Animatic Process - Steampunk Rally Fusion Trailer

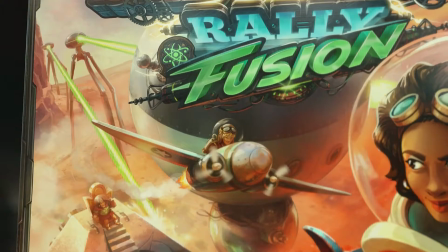0s
Steampunk Rally Fusion is a new board game developed by Roxley Games.
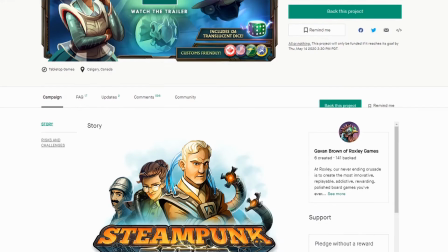4s
They're running a Kickstarter campaign until May 14th, 2020, so if you're watching this video before then,
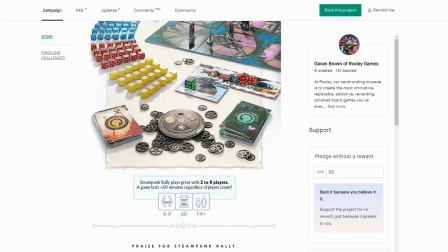10s
you can support the campaign on Kickstarter via the link in the description, or if you're watching this after,
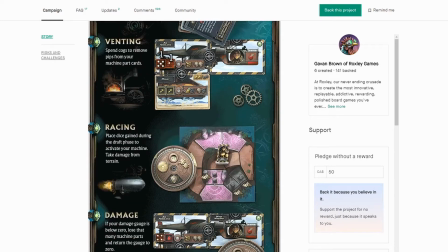17s
you can buy the game on Roxley's website.
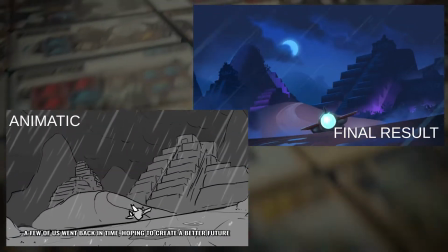20s
I was approached by Roxley to help with the script for their Kickstarter video and to make an animatic for it as well. So I'm going to run you through some of the iterations of the animatic. I think it can be interesting to see how a project like this evolves over time and the amount of work that goes just in the preparation for one video.
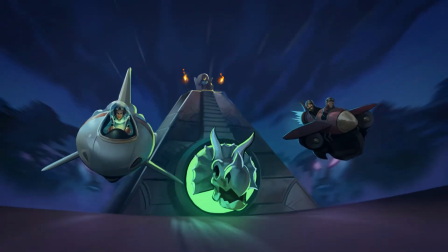40s
The big challenge for this one was to show an intense racing sequence with a lot of action and to tell a story about time traveling in a short amount of time.
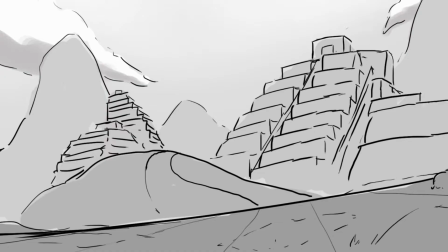49s
So I did a first version of the animatic and it looked like this. Here we have the first shot, which as you can see is very similar to the final video.
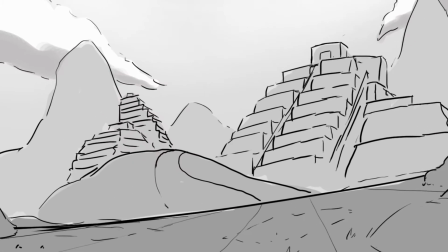58s
The angles stayed the same through every version, but there were more ships at first.
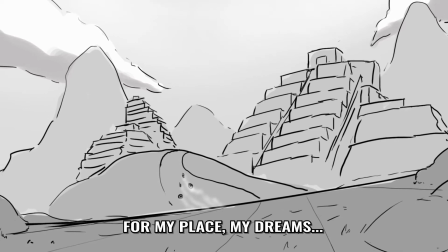63s
One thing that you'll notice is that I love to add a lot of camera shakes in my animatics.
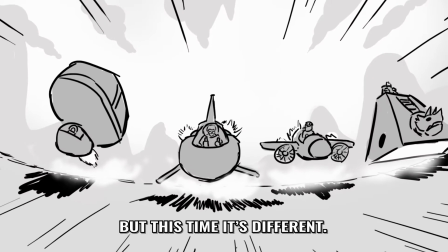68s
I think it's very easy to add them. It's so simple, and yet it adds a lot of impact and a sensation of movement through the animatic.
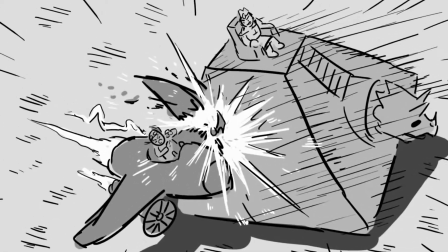77s
I wanted to start with an intense race. Here you have the pyramid ship hitting another one, causing a big crash.
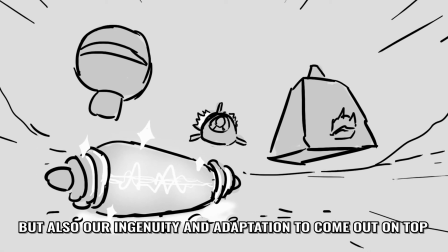86s
And there was this fusion energy capsule that I had to feature because it's a big element of this new game.
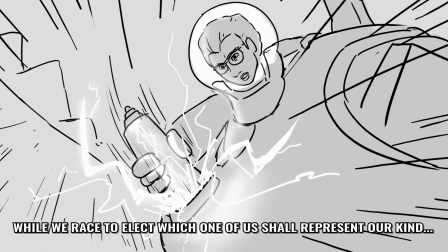93s
So here she's using it to power her engine so she can win the race.
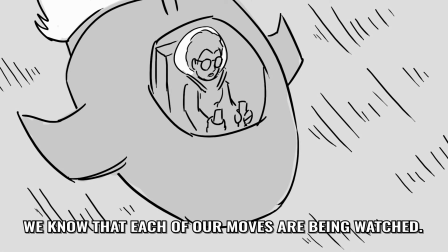101s
One of the big differences was the order in which we told the story. So at first we went through the entire action racing sequence, and only then we would reveal Mars and show the war with the Martians
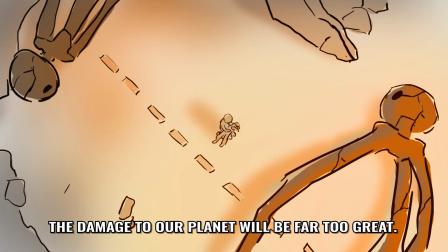116s
and how devastating the war was.
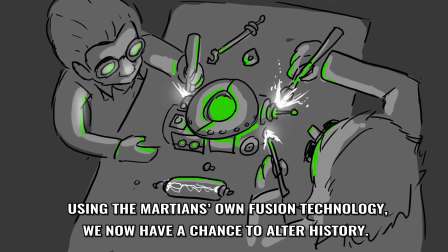120s
And in this version I was also showing more in detail how the scientists were building this technology that helped them go back in time.
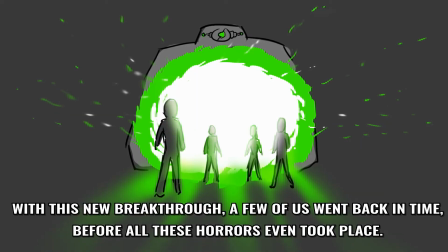127s
And I wasn't sure how to represent that, so I did this portal, which turned out did not work with the story.
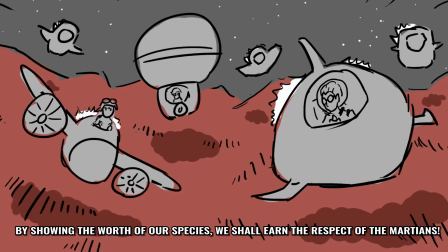135s
That's not what they used, so it was fixed in a later version. And this ending shot is pretty similar to the final version, which I'll show later.
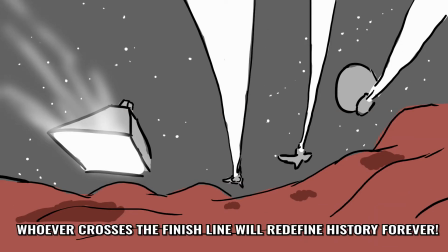144s
And then this shot was cut, and we had the title. So obviously after a first pass, there's going to be some changes. When showing the animatic to the team who designed the game, they know the story much better than me and all the little details of their game, so they can pinpoint things that need to be fixed in the next versions.
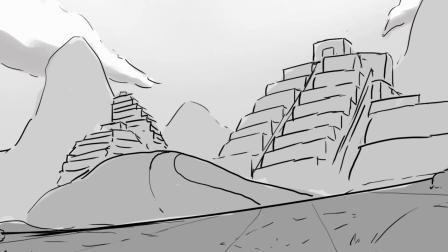168s
A good example for that is how I knew the racing sequence had to be set in Machu Picchu,
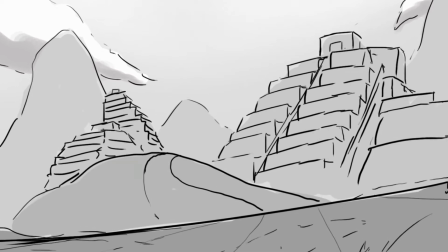174s
but what I didn't know at the time is that the game tiles were set during nighttime.
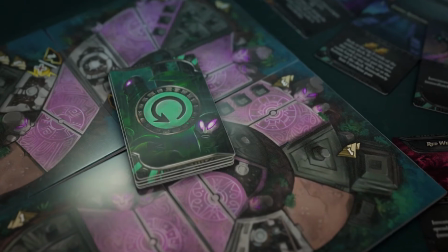180s
So in order to match the game, this video had to be set at night.
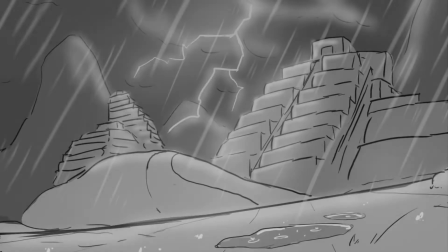185s
So I changed that in this new version. Another change was that we removed some of the ships so that there would be only 2 in the beginning.
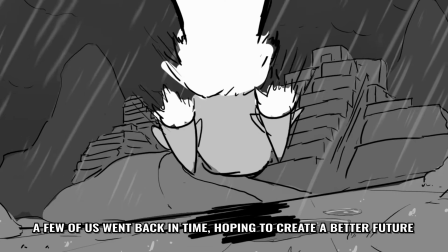193s
That way the action would be more readable. Another feature in the game is that you can have players cooperate as teammates.
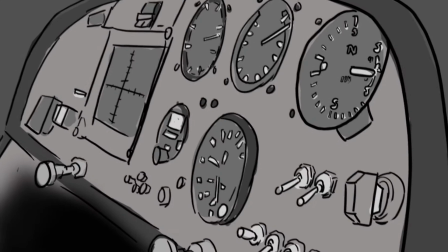200s
So you can have 2 pilots for one machine. So we added that in the video here.
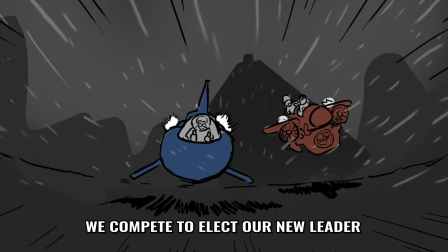205s
With the new night setting, I could add the shadow of the pyramid creeping up behind them, make it more dramatic.
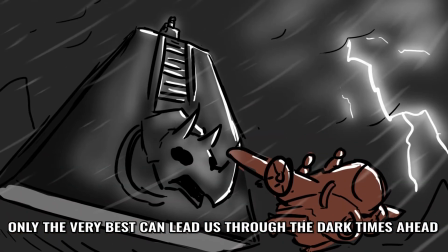213s
Here we have a thunder reveal for the big ship and a bigger emphasis on the Emperor.
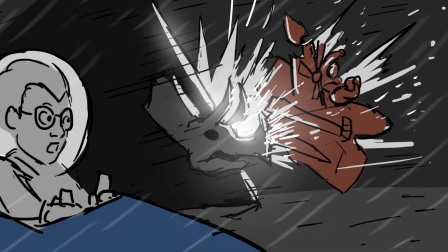219s
The crash sequence had to be reworked a bit, so the camera angle was changed.
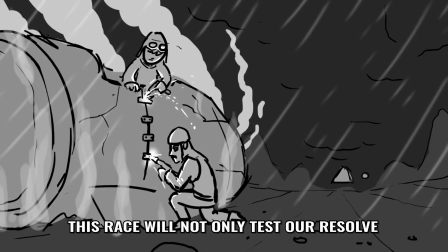223s
And here we wanted to show that although your ship can be damaged, you're never fully out of the race.
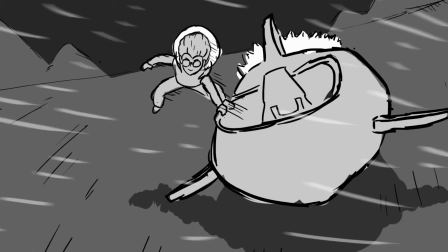230s
So instead of giving up, the characters are still working on rebuilding their ship. This sequence remains largely unchanged.
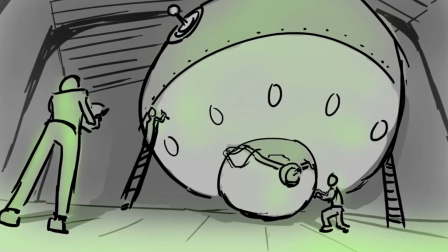238s
And here you can see the updated drawing of the machine they used to go back in time,
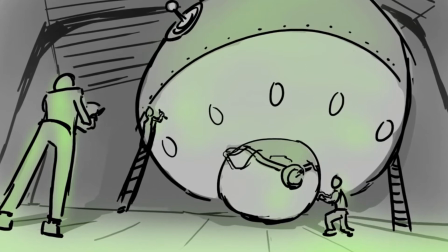244s
which is called the Batiscaffe, replacing the old portal.